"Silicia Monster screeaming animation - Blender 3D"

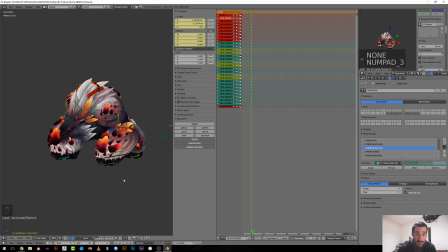So I haven't anything to say about it, so we'll do this. So the first thing we have to think about here is our blocking.
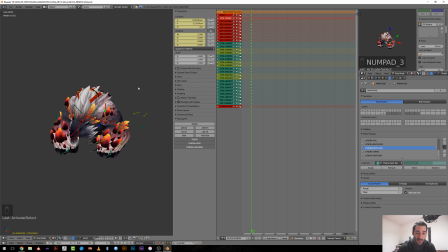So I have my base position here, which is used for idle animation, so I have to keep this keyframe, this pose, sorry, and this pose will also be our final pose, because once he has finished his action, he's supposed to return in an idle state.
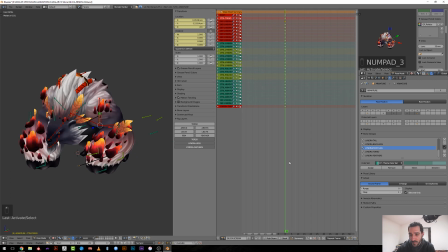So I will jump 5 frame per 5 frame to set my blocking without caring about the timing.
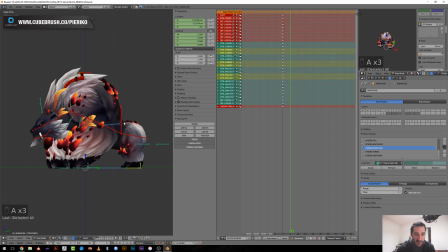The first key I will insert is an anticipation. So our character will be raising backward. So we need to gather energy forward. So this is what I will do.
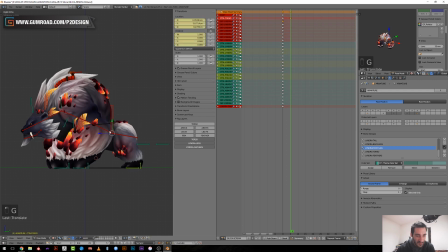I will just move the torso a bit forward and a bit down. I will rotate the hips in outward, I think.
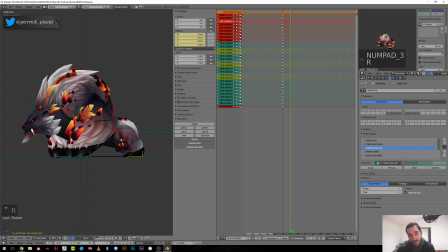Like when you're making push-up, if you do them well, you should stay straight, but your pelvis should raise a bit. And then we can rotate those.
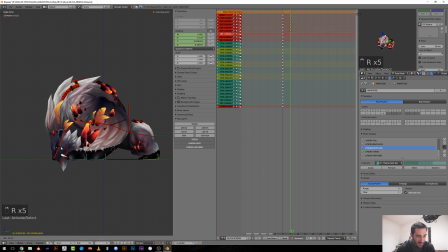So in this case, I have a neck and an head bone. So I'm just thinking of, if I will do this, I think I will
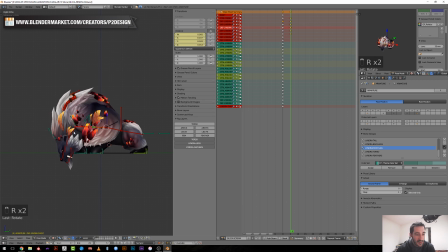rotate this like that and try to keep my head straight forward like this more. Yeah, I think it looks better. So I will move it slightly on the side, because as you can see,
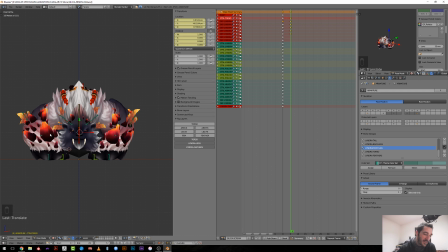it's this leg here, he has more weight on it because it's closer to its center. So I will slightly offset this position.
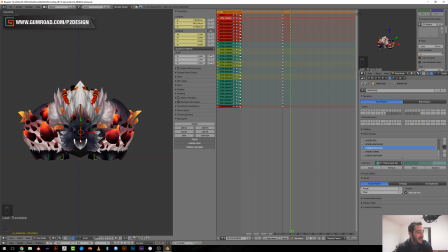Yeah. I'm currently, so I Solveig, I Kirito, and I Jill Panda. So yeah, regarding cute sculpting stuff, I'm currently a bit into sculpting just for training, but mostly in realistic stuff,
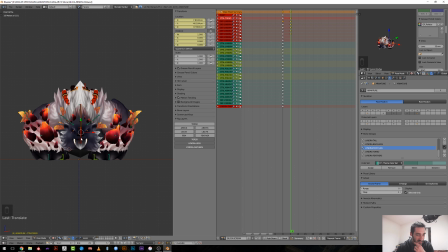and I hope to be able to make new creature for fun ASAP, but I have to deal with a lot of stuff lately, so that's gonna be not for the time being, but as soon as possible for sure.
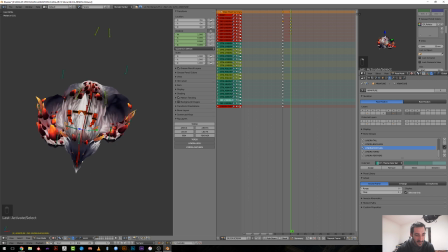So as he's leaning forward, his shoulder should be raising, because they should go up like this, something like that, and a bit backward too.
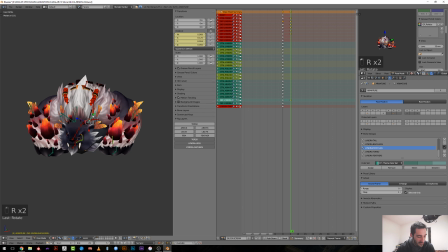So I can mirror this position because it's not super precise.
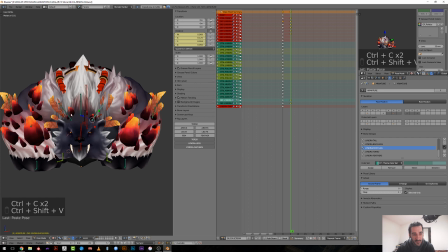So I will press Ctrl C, Ctrl Shift V, and if you have a good naming in your bones, it will automatically set a mirror pose.
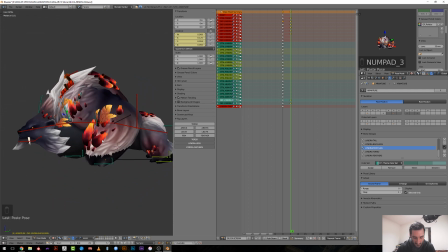So doesn't look bad, doesn't look good neither, but let's say it's okay. Then sometimes I'm a bit struggling with the the blocking stage, and when I start splining the character,
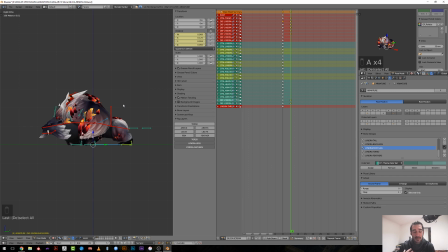working on the movement, it's sometimes easier to figure out where the problem is, because here I'm not super convinced of this pose, but yeah.